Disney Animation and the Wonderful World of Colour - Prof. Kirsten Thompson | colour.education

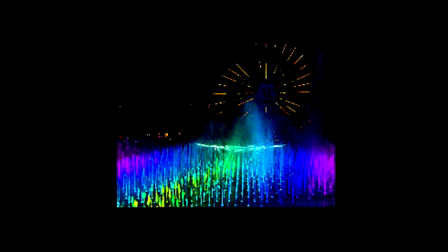[35:25]
Despite that kitschiness, that undeniable sentimentality of Disney's musical theatre content, I suggest that the show's choreography of sound, light and colour in its elaborate rhythmic patterns of movement produces a transitory yet hypnotic spectacle,
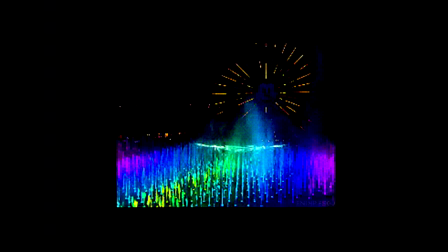[35:42]
especially in its live incarnation, which is only not really captured by the film that I showed you before. It's important to contextualise it also in its place in your experience at the amusement park. It's designed for you to rest at the end of an exhausting day.
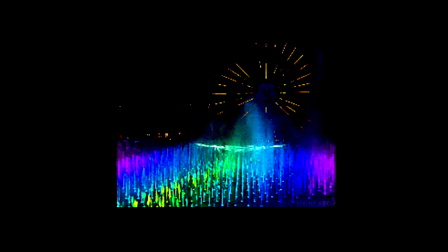[36:00]
So there is a kind of a hypnotic spectacle produced by the physical exhaustion and the day-long experience of stimuli that the amusement park has produced. introduced.
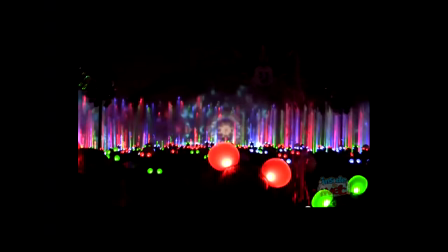[36:13]
In 2012, with the introduction of glow with the show, or programmable, translucent Mickey Mouse ears, which are worn by the spectators, these change colours through infrared signals and counterpoint or juxtapose the colours of the world of the show,
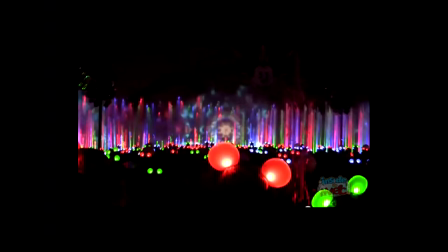[36:32]
the spectator themselves becomes an additional pulsing modular unit in the light and colour spectacle.
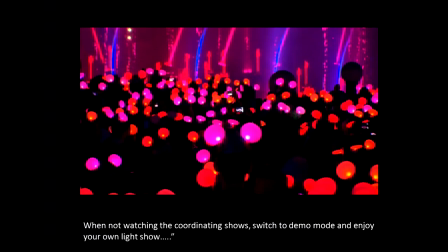[36:40]
I want to conclude today's talk by suggesting some important structural links between the wonderful world of color and the emergence of a new generation of media. Blending the projector and the body, the screen with the spectator, Disney's
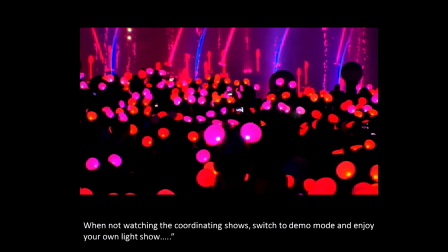[36:56]
instrumentalization of the body as site of both exhibition and reception is shared with new wearable digital devices
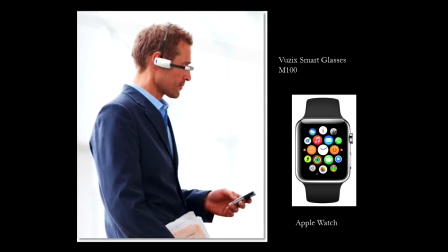[37:04]
that combine transparency and opacity as an essential part of their structural form and tactile pleasure. In the last decade, Apple, Google, Samsung, Microsoft all developed new wearable computer interfaces from headsets to watches
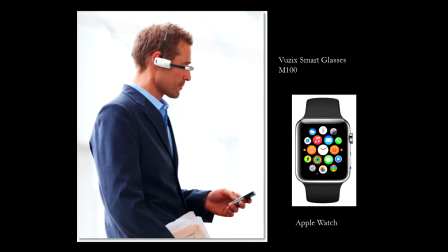[37:22]
that connected screens on our wrists or our eyes and attached them to smartphones, allowing us to surf the internet, take photos or videos and post them online, like the Vuzik Smart Glasses, which worked with Android. These devices animated our worlds.
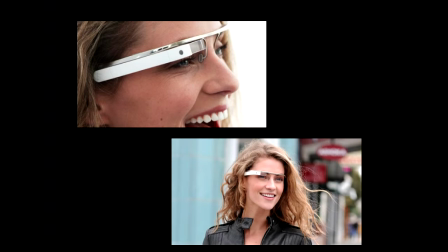[37:42]
The now failed, famously failed, Google Glass was a wearable headset, of course, which also used glasses to put information in front of our eyeballs, using the bones in our skull to conduct sound into our inner ear.
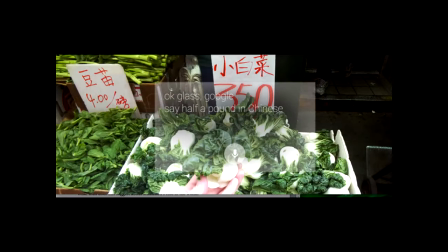[37:58]
And the point of view of the Google Glass, and this is from the point view of a wearer of the device here issuing a verbal command and showing you what the point of view would be with the translucent overlay asking for a translation of something into Mandarin from English.
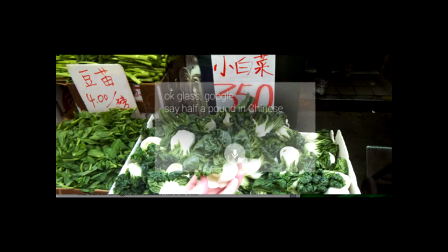[38:17]
The device was much criticised for a number of aspects including its capacity to record without permission but I want to draw attention to one major aspect, its capacity to overlay the field of vision with data that could prove distracting to the viewer.
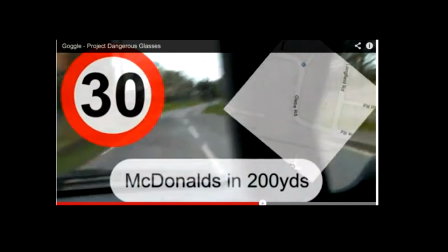[38:34]
In fact, at the time that Google Glass first was circulating, there were many parodies that issued in Saturday Night Live skits as well, which suggested that there would be so much advertising that would clutter our point of view that we would,
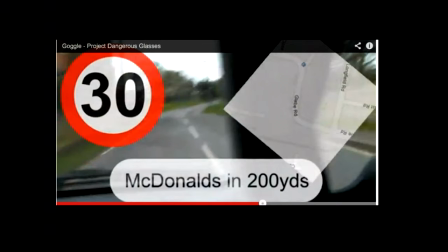[38:50]
whilst wearing it while driving, and of course a woman famously was arrested for wearing Google Glass while driving, would crash the car.